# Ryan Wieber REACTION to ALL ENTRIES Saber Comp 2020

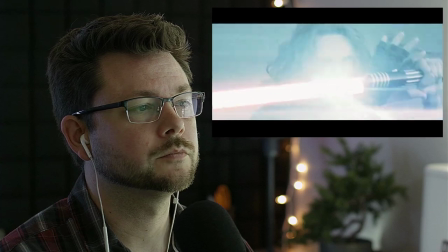(125:23)
Interesting look for lightning. Very narrow.
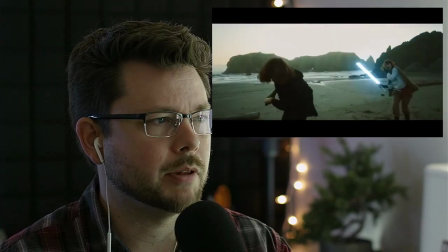(125:32)
I'm not sure what was supposed to have been happening during the black. The part we didn't see.
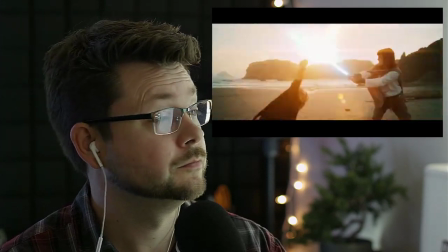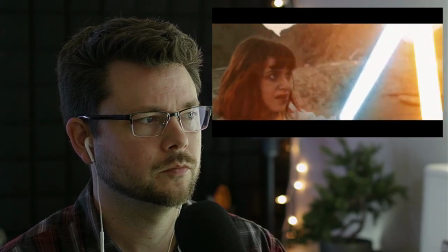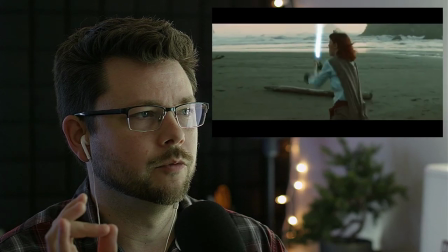(125:48)
So this is nicely shot, and it looks great. And we're seeing the drama, we're seeing the emotion play out in the faces, and we're seeing her get hurt and get up.
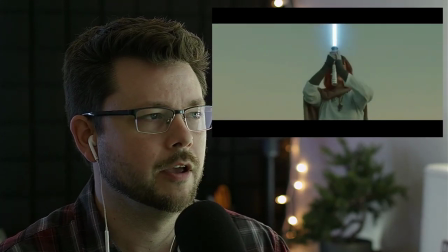(125:56)
Like, so we're going through all of the beats of this dramatically, but the fight itself, you know,
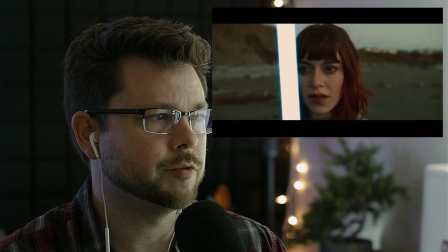(126:06)
is fairly basic in terms of the moves,
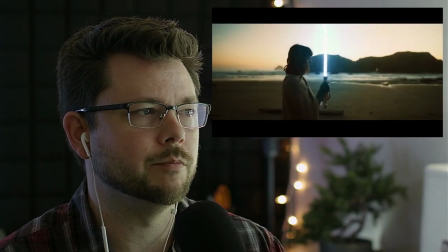(126:12)
but doesn't quite have the power to that would make that kind of simple vocabulary really sell.
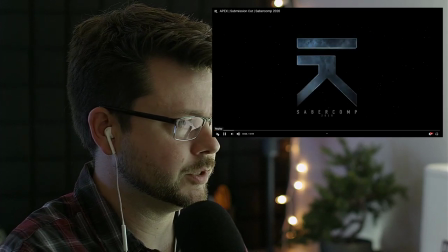(126:21)
Oh, gosh, I feel like, oh man, I want to see more of that. I feel like there was an ending there that I didn't quite get.
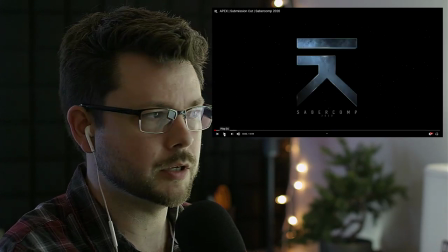(126:30)
Okay, well, there's good stuff, though. I mean, keep it up, man. I mean, I'd like to see more.
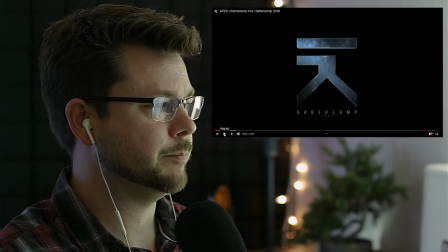(126:37)
I feel like there's more. Hopefully there's more somewhere. But. All right, Apex.
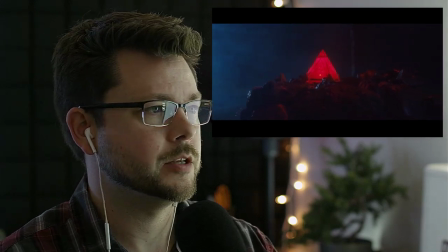(126:47)
Handsome shot.
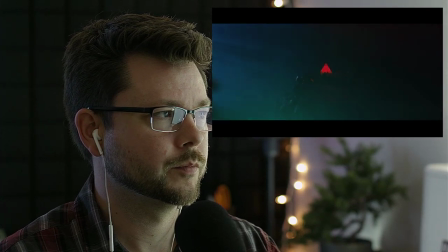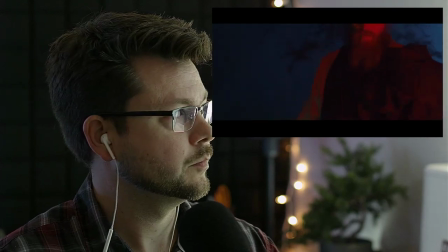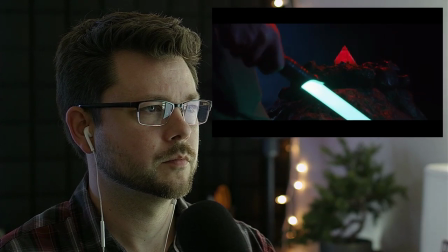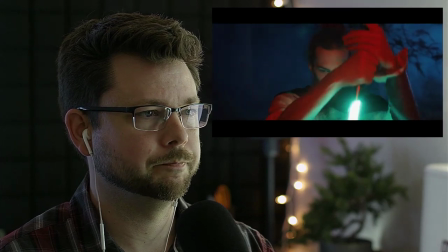(127:07)
It's like it's whispering to him.
We must destroy it.
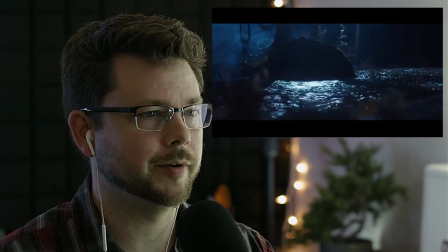(127:11)
It's kind of like the other one where he's like about destroying the holocron, which that's cool.
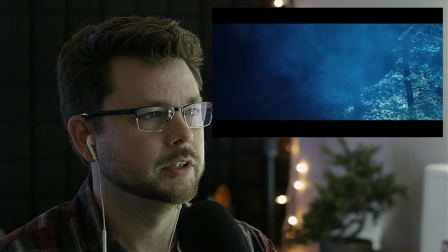(127:16)
I like that. We got a light through the smoke in here.
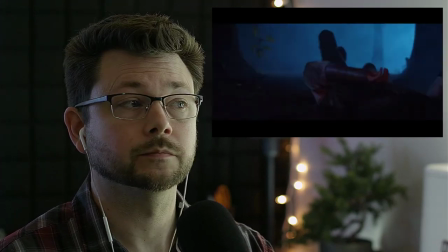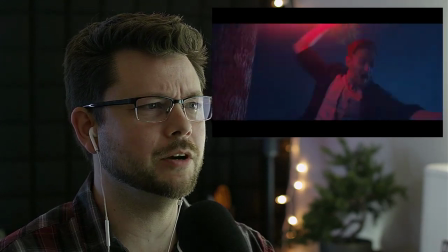(127:24)
Nice. Nice. Wow, look at him go. Dude, he had to use a vehicle for that.
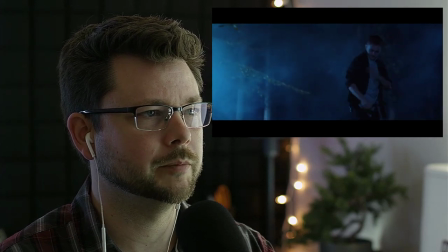(127:34)
Yeah, I got that smoke machine out there, man. It's nice.
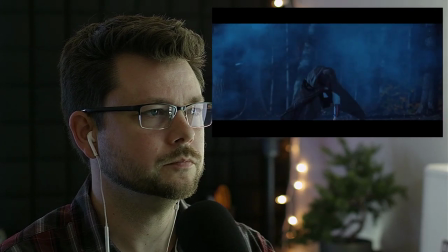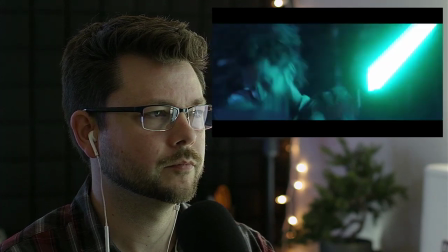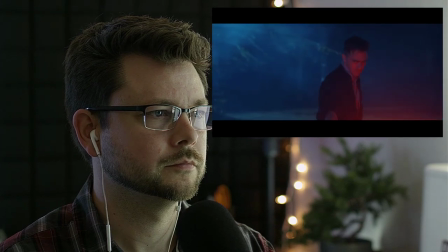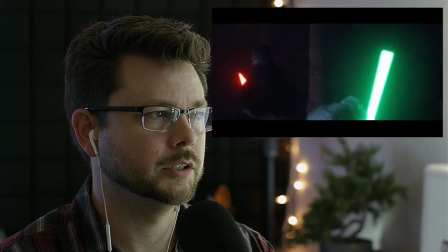(127:54)
Mm-hmm. Yeah, let's go. Okay.
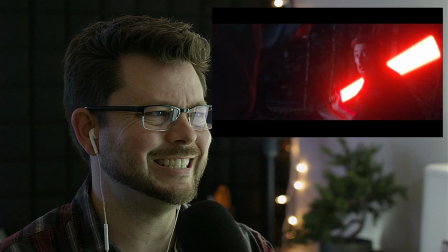(127:59)
Yeah.
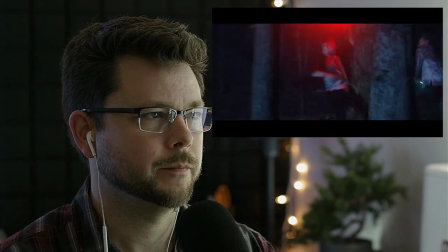(128:04)
Yeah, Jesus. There you go. Come on.
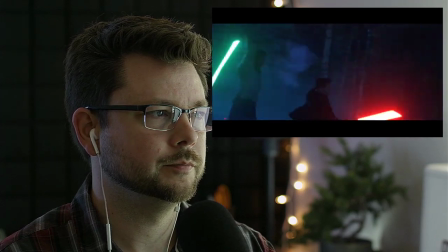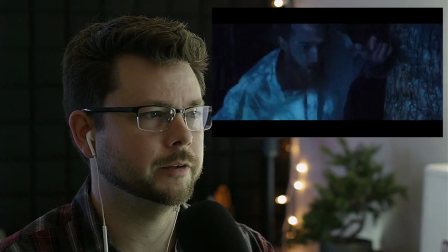(128:16)
Mm-hmm. A little frenetic with the camera, but it's just on the edge.
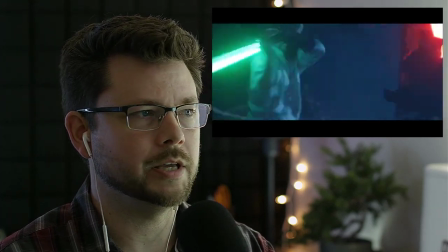(128:21)
You can still see it. But man, you don't need the camera to help it have the energy, because these guys are really going bananas.
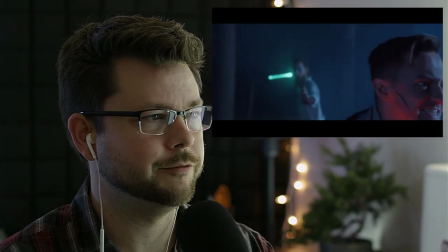(128:32)
There's no hesitation, there's no waiting, you feel that intention, you feel those attacks.
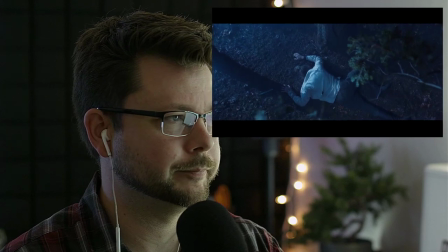(128:39)
Oh, the great force push, man. Pulling off these force moves.
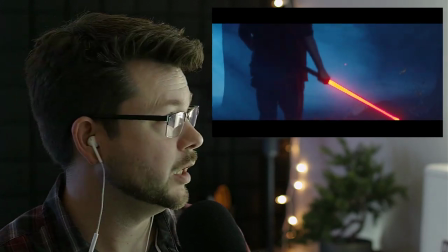(128:51)
I'm leaning in, let's do it, because I'm...
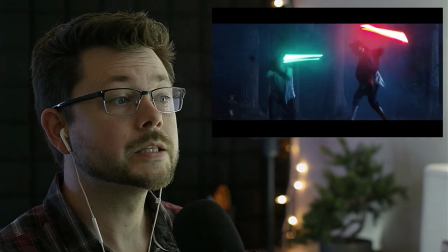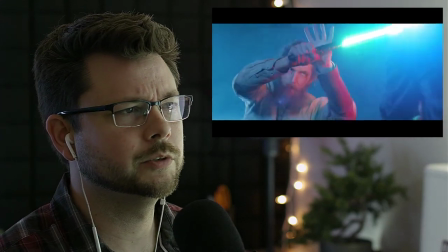(129:00)
Oh, we missed our roto there. Oops. That's all right.
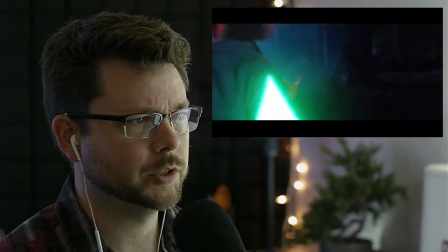(129:06)
Get that for the final.
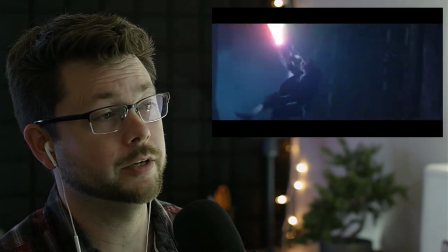(129:11)
It's amazing what you'll forget when you're really into it, you know?
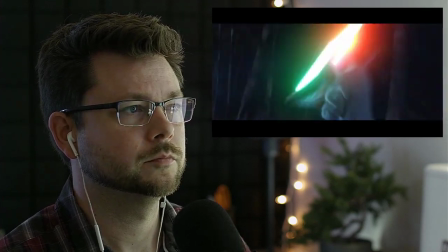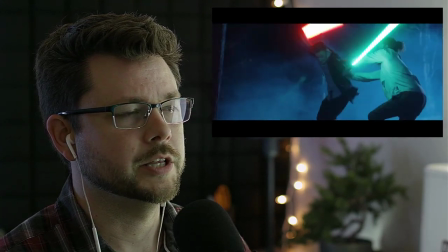(129:21)
Yep. Mm-hmm. Yeah, nice.
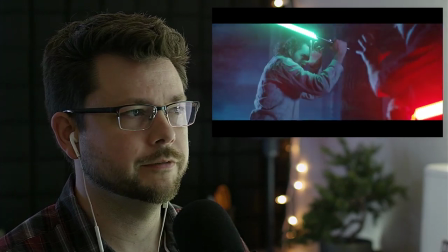(129:28)
They know how to pull this stuff off, man. It's really good.